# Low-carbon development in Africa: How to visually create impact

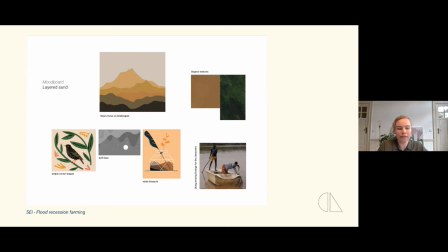[19:33]
a hand-drawn look to really have that natural feeling to the design in this stage i also think about textures and other details and i build all that together until i have a visual style that works best for the project
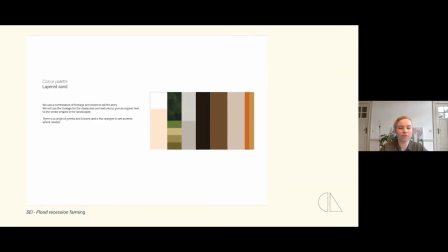[19:50]
and then we have color color is a really important part of visual storytelling because it's again one of those sensory aspects that really tap into our emotions And for this project, I really wanted to ground the design into reality,
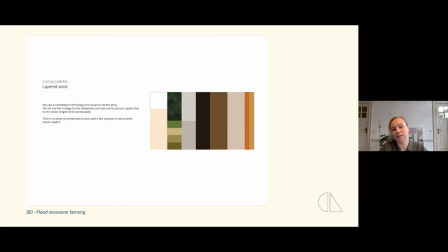[20:06]
so I opted for a rather realistic color palette using browns and greens and those organic textures to talk about nature as a way to connect it back to the region in particular. And so after all of that, it's time for design.
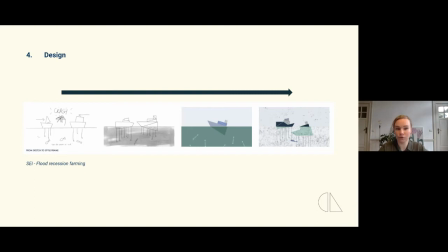[20:25]
and i take the sketched out design storyboards and i transform them into full-blown designs and i use all of the elements of the art direction to do that these
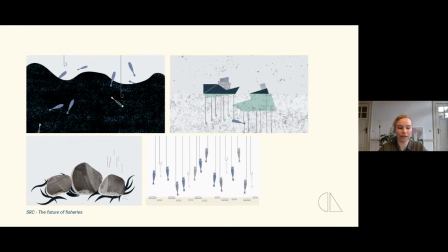[20:38]
are some designs i created for the future fisheries a project i co-created with the src and jessica speakers and matthew also mentioned in the introduction and
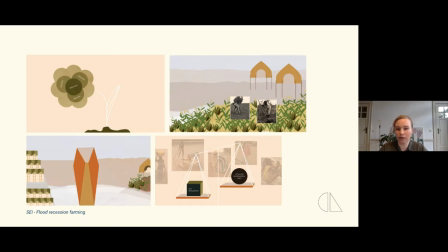[20:50]
here are some of the designs for the current project I'm creating with SCI for the video about flood recession farming and
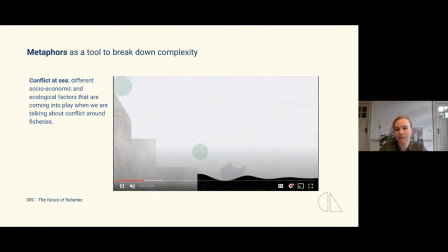[21:04]
so one of the reasons that visual storytelling and in particular animation is so powerful for
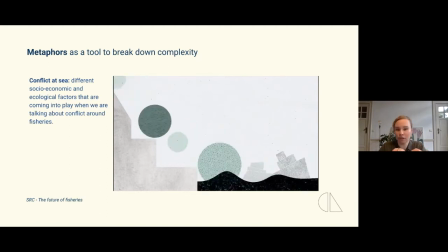[21:10]
layered topics is the ability to break down complexity into something that's easily understood by the viewer because in design and animation we're not bound by rules of
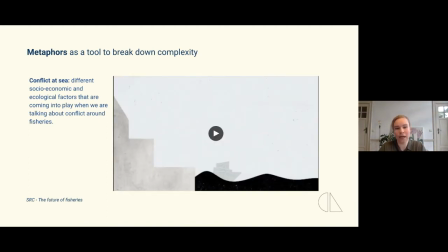[21:21]
reality we can choose how we visualize something and that really gives us a lot of opportunities. Metaphors or actually or visual metaphors are actually very powerful tools to simplify complex topics in a way that really engages the viewer and is easily understood.
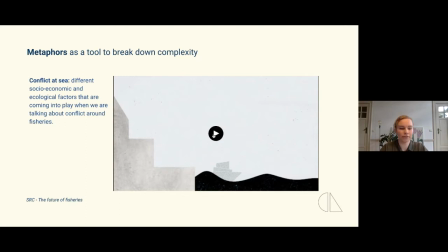[21:40]
So for example in this project, The Future of Fisheries, we were breaking down the complexity of different socio-economic and ecological factors that come play when we talk about conflict around fisheries.
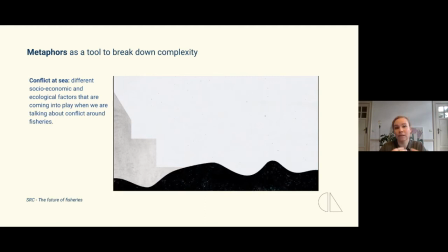[21:55]
They all affect each other, they intersect, they create a very complex and layered situation and we needed a way to simplify that.
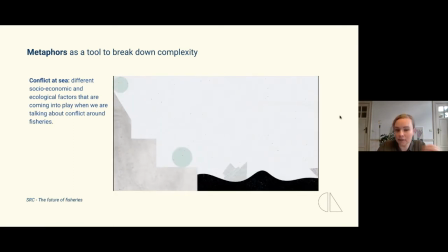[22:04]
And so in this project or in this scene I chose to work with quite a simple setup with different kind of circles that represent those factors that then fall into the sea, disrupting the current and stirring conflict at sea so
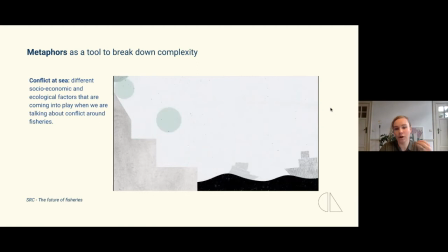[22:22]
this is actually a great example on how metaphors and visual metaphors can really help to explain a complex topic so
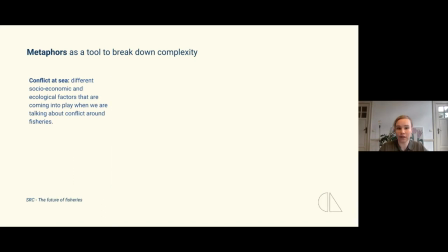[22:34]
once I have all of the designs I move on to animation
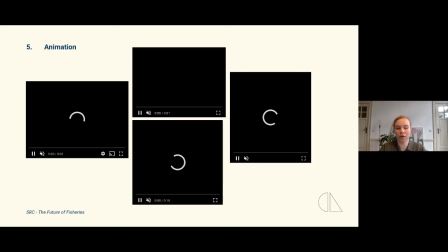[22:40]
and that's truly where the story comes to life animation is a rather technical and very time-consuming
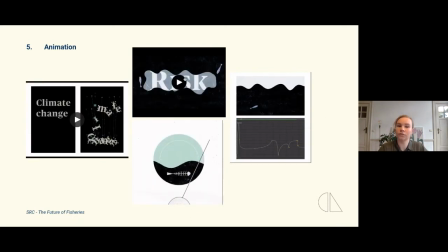[22:46]
process so I make sure that all of the design choices are locked before we move into this stage. Here you see some clips for the future fisheries and you will see more on this project in the end of this presentation as well.
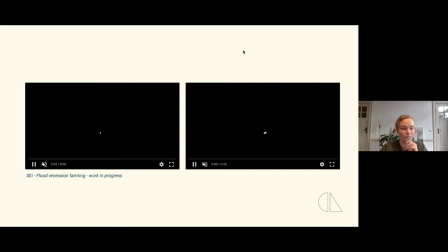[23:05]
And on this slide you have two clips from the video I'm creating for flood recession farming with SEI.
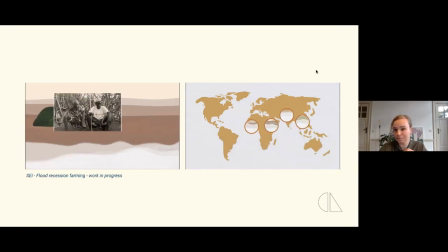[23:14]
This is still work in progress but I wanted to show you anyway.
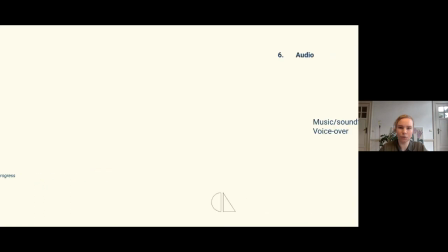[23:25]
And then when all of that is done we have one final thing to do and that is to work with the audio. We have to pick the right voice for our narrator that's going to tell our story and we have to pick music or a soundtrack that really helps set the mood for the video.